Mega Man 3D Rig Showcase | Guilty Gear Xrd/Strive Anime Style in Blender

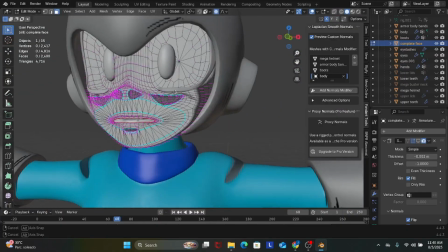266s
I strive to achieve the Guilty Gear XRD style, so to do that I have to use this destructive topology.
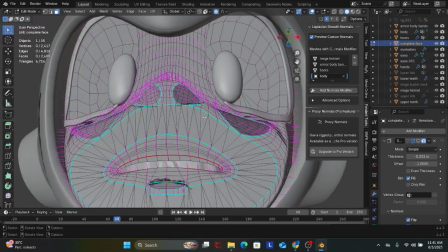274s
What I did was I used the cut tool to cut the shadows for parts of the shading I wanted to keep,
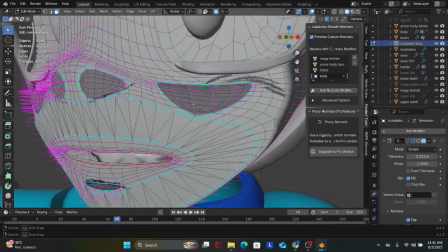282s
such as the Rembrandt triangle, I think it is called.
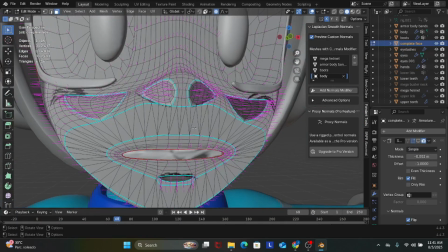287s
And so I applied the sharps to keep the normals
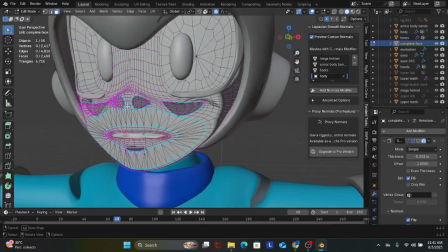292s
sharp and modified the normals myself by doing planes and then copying and pasting the vectors.
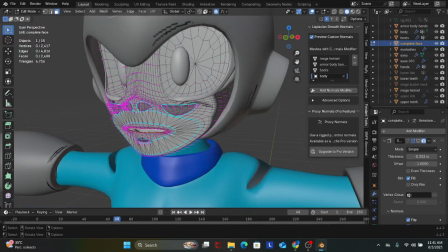301s
As you can see here, it is very obvious that the normals are modified
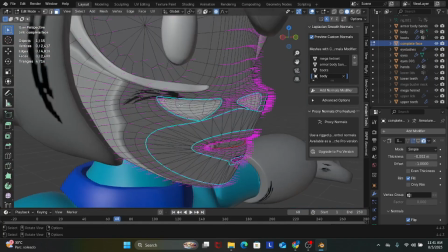308s
since the mesh doesn't have photorealistic shading in the non-rendered view.
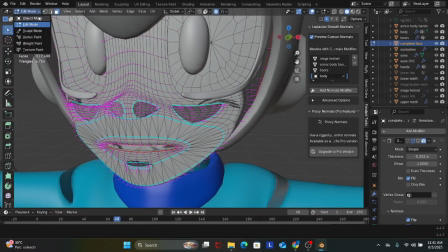316s
I modeled this face fully by myself,
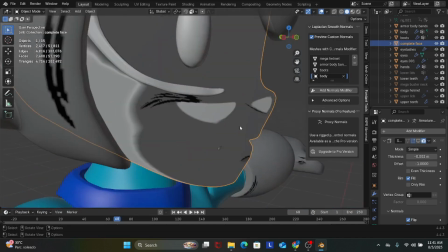321s
and I feel very proud of it. Overall, I feel very proud about this model.
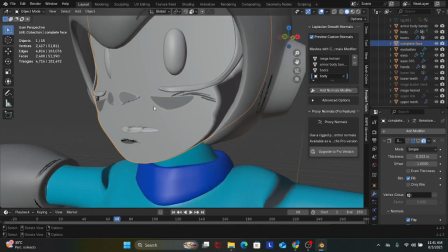327s
Right now, I have only gone through the modeling part and part of the texturing.
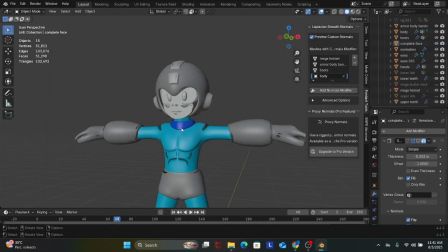332s
I'm also doing a bit of the rigging, but I'm having trouble with that.
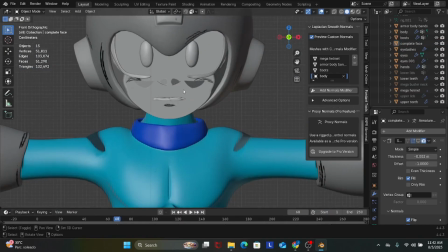337s
So next video I will show off what I have done to fix these issues.
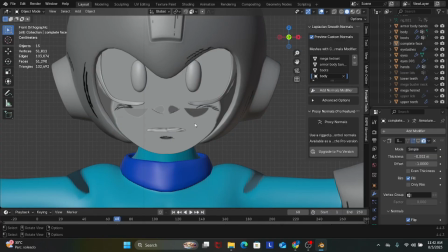344s
Right now, let me show you my rig.
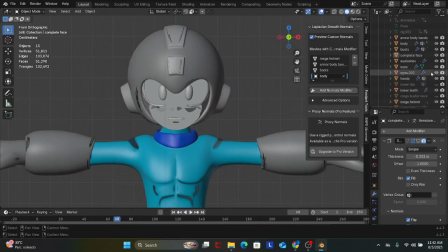351s
As you can see here, the rig is not fully completed.
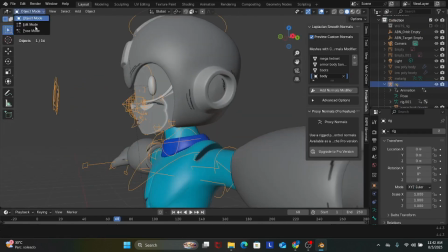357s
I need to do some weight managing in the weight pane,
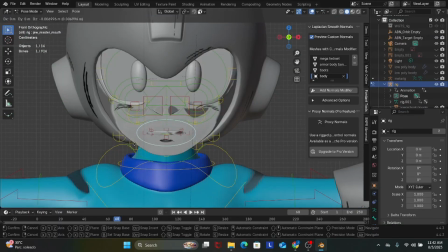362s
but as you can see here, my topology does help with the shading.
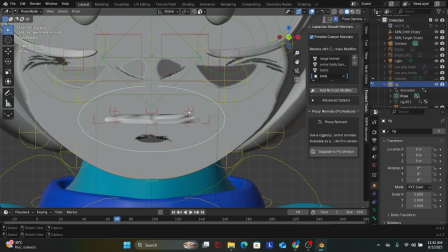367s
Around the mouth, instead of adding topology, I simply just triangulated the faces to connect with the mouth.
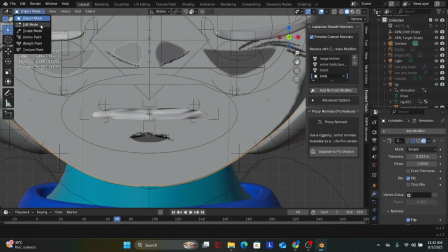376s
This is because when moving the mouth, the shading alongside the mouth changes as well.
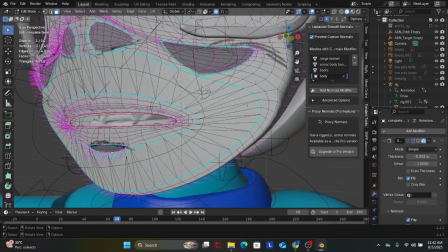384s
To keep plain shading and plain normals,
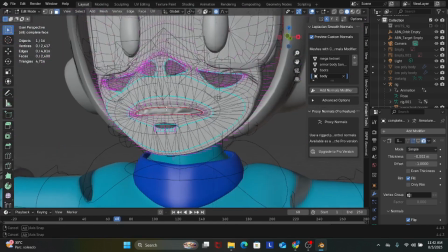388s
there are it is supposed to have no faces that can affect the shading.
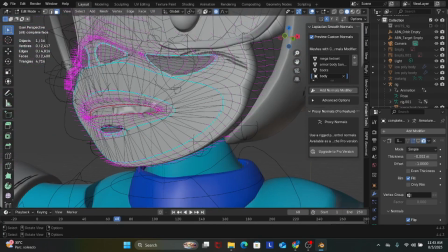394s
So by simply triangulating this part and not having any real topology in there but just faces,
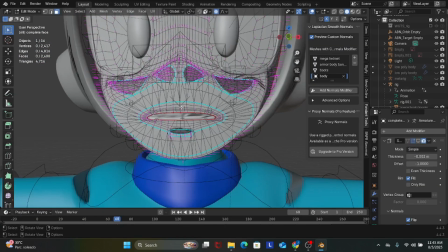402s
you can avoid having undesired lighting.
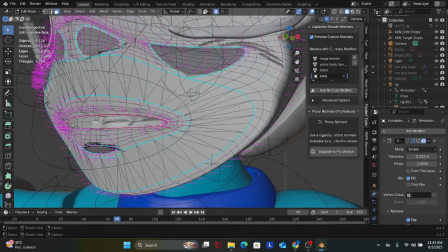407s
I also added this small parting here for the shadow under the mouth,
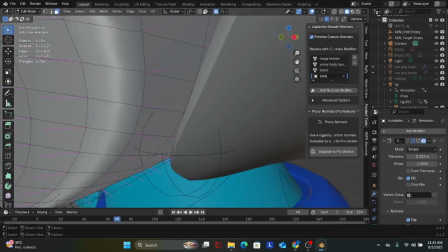416s
and the shadows I designed them in
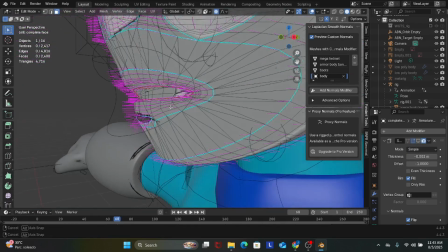421s
consideration of the classic Megaman style of shading in the cartoons and in the Japanese media.
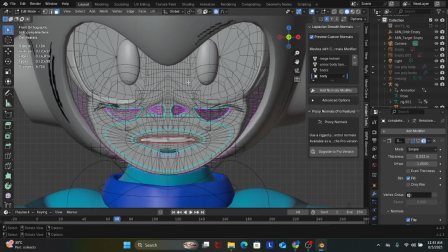428s
It is somewhat simple compared to other anime shading, but I think it is somewhat interesting because of that.
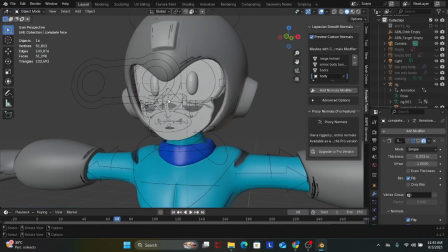438s
Now I'll show off the render view so you can see it, and this is without the black hole applied.
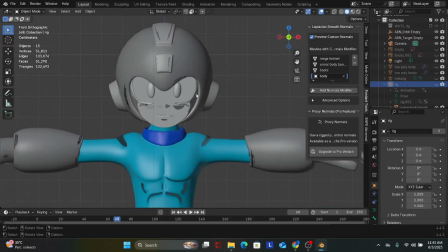447s
So as you can see, I modified the normals to
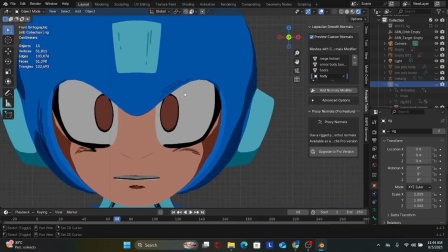452s
act differently to the light than it would normally do because Blender has a photorealistic system for lighting.
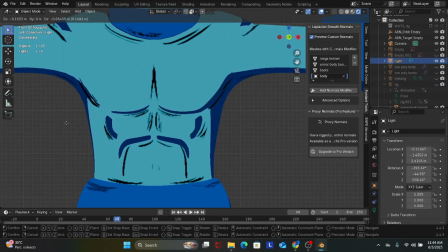461s
By modifying the normals by myself, I am able to achieve this kind of shadows.
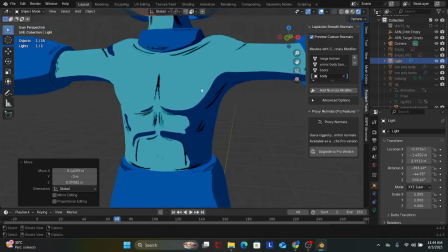469s
I do some show off of the lights, and I want to show off the face because this is the part that I put the most effort in.
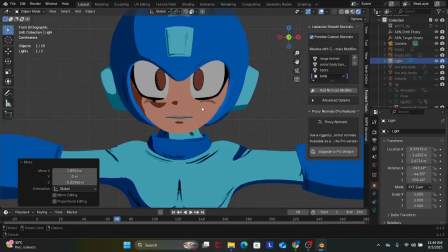480s
The eyelashes were modeled in another mesh different from the face.
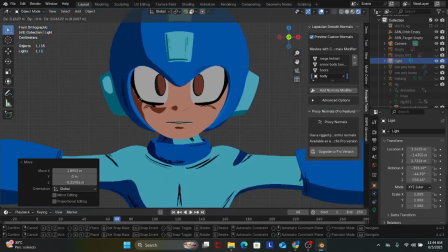487s
This is because I want to move them and stretch them to close and open the eyes.
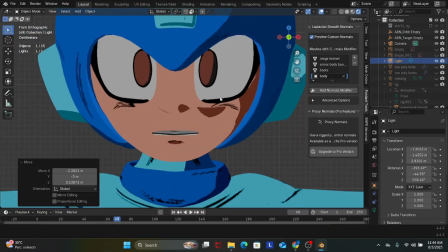495s
As you can see here, here's the Rembrandt triangle.
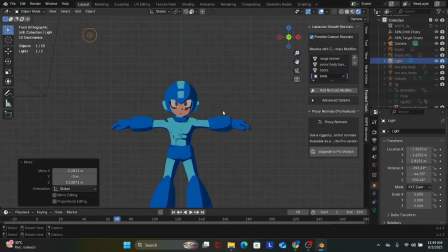499s
Depending on the camera angle, I can get different shadows, and overall I'm pretty proud about my work.